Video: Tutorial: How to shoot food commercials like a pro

So for the first few tests it looks like we're getting a bit of blooming on the wires so going to paint those black meaning we won't get so much reflection and we're also going to poke a hole in the backdrop for the middle pancake to come through meaning that we're not going to
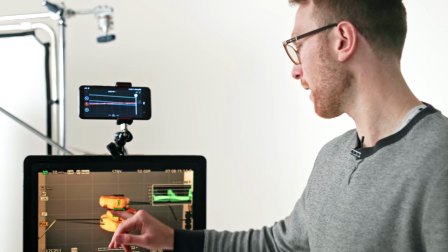have to do quite as much work in post. We have a nice key light coming in from this side which we're getting this really nice glossy highlight on the syrup so I just added a little bit
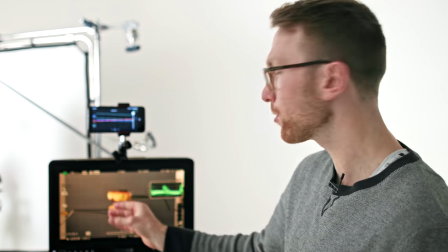of fill on the right hand side with this little bounce with this polyboard and that should mean that we get a nice little highlight on
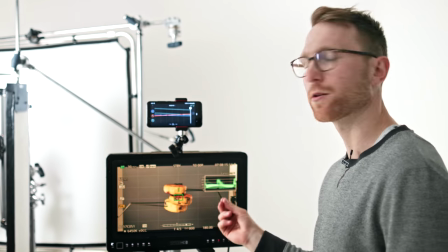the right hand side as well and it'll just make the syrup look a little bit more glossy a bit more yummy.
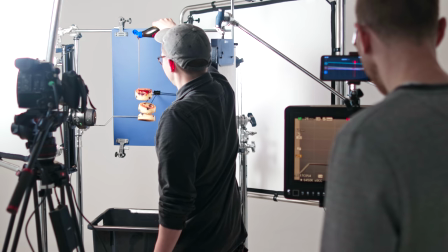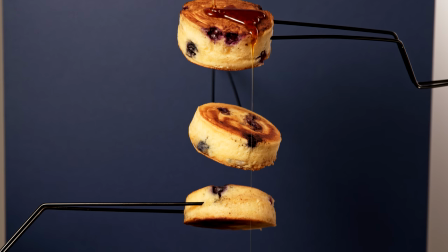I'm pretty stoked with our final shot it should look good when we take it through to post and now we're gonna get a couple of shots that fill it out and tell a bit more of a story so we get some close-ups of the ingredients we might even break out the red and get some really slow-mo footage of the blueberries falling or something like that I don't know we'll go crazy have fun
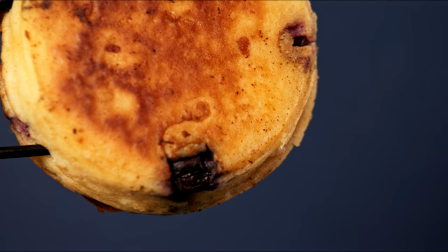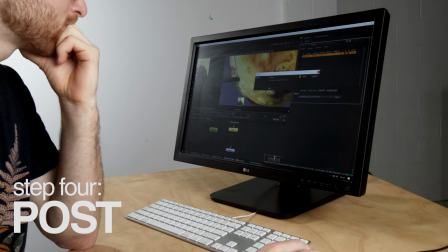we have our final shot and it's looking really good so now it's time to remove the wires and get that magical floating pancakes to do this you can use any compositor I'm going to be using uke but you can use After Effects or you can even do it in Premiere. There are three main steps to the post-production process. The first is removing any wires that are overlapping the pancakes.
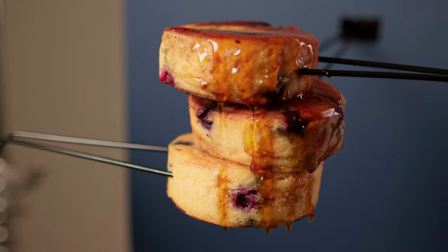When we shot this, we had the wire coming in from the side, which means we've got a little overlapping segment we need to remove. If we were to shoot it again, we'd put the wire in from the back, so we don't need to do this step.
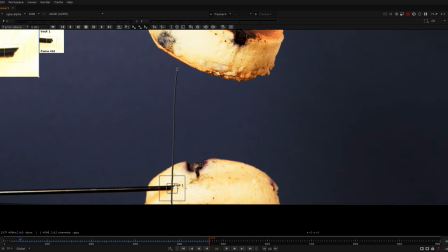All we need to do to remove this little segment is track its location, roto-paint it out, and then just track it right back on.
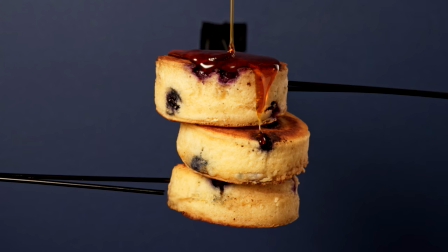Now we have the pancakes with no overlapping wire. Step two is cleaning up the background. To do this, there are two ways. You can either replace the entire background or you can use a clean plate and just remove the wires off that Using a clean plate is really
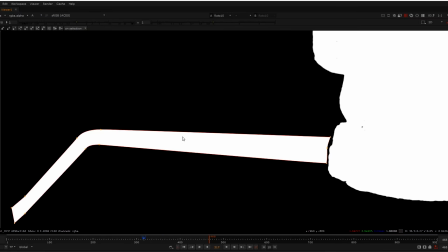simple as you just need a mask over the wire areas and just switch them out As our background is quite complicated and there's a little hole for
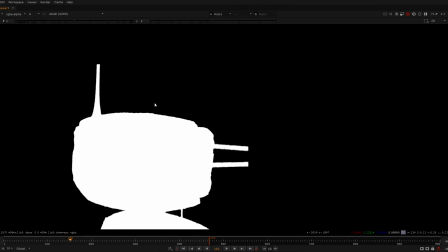where the Genie Mini comes through I'm just gonna replace the entire thing by pulling a key It's good that
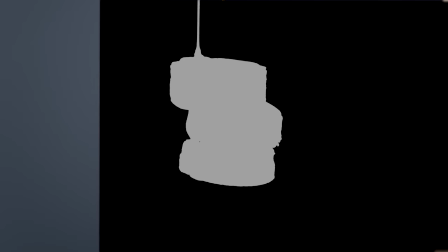the background was blue because it provided good color separation making it easy to pull a key However, I still had to do some manual cleanup and rotoscoping So the final step is color grading and when it comes to food This is absolutely essential because the viewer can't taste the food We've got to convey the deliciousness through color humans are really good at picking up subtle color variations and food For example, it's very easy to tell the difference between a slightly unripe banana and a ripe banana with pancakes If the hue isn't correct and they don't
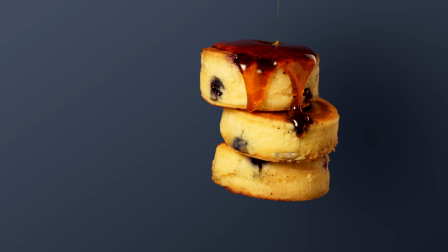look warm and golden They're not gonna look delicious and tasty which is the whole point of this if you're having trouble with the colors and dialing it
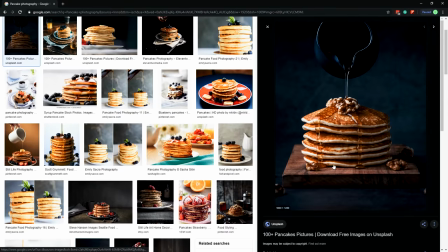in Perfectly, I find it really helpful to pull up some reference images as this lets you compare side-by-side Now that this shot is all done, it's time to wrap it up with some music and some motion graphics, and we should be good to go.
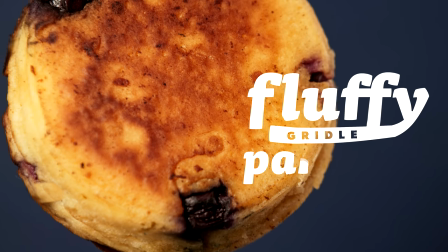With Fresh Hawks Bay blueberries, the fluffiest griddle pancakes, and silky smooth golden syrup,
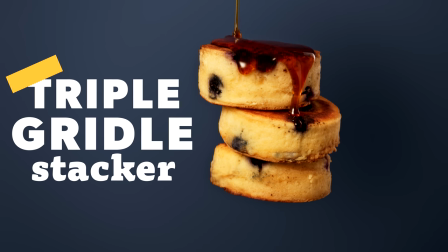the all-new triple griddle stacker is here. Available now at Syrup.
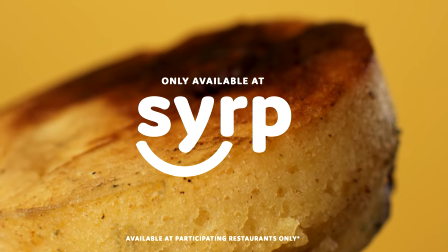So I'm pretty stoked with how the video turned out. Yeah, it turned out awesome. The golden syrup shots came up epic. Yeah much better than I was expecting. What would be your one take away from this video?
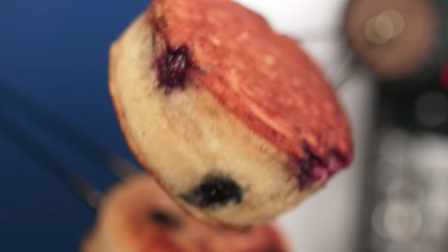Probably just the wires, making them more rigid so we don't get as much movement and hiding them around the back so there's less post time. Yes that would save so much more time in post.
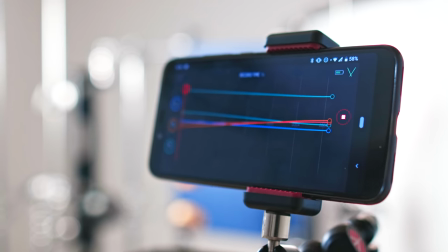Basically I think if we'd spent like an extra hour and a half just reshooting that sequence it would have saved us like six hours of post. Considering we did this with something all controlled from an iPad. I think it was pretty impressive, like it was really easy to set up. Yeah real quick. Anyway, thanks for watching. If you enjoyed this video leave a comment down below of a filmmaking technique you'd like to see us try out. Catch you later.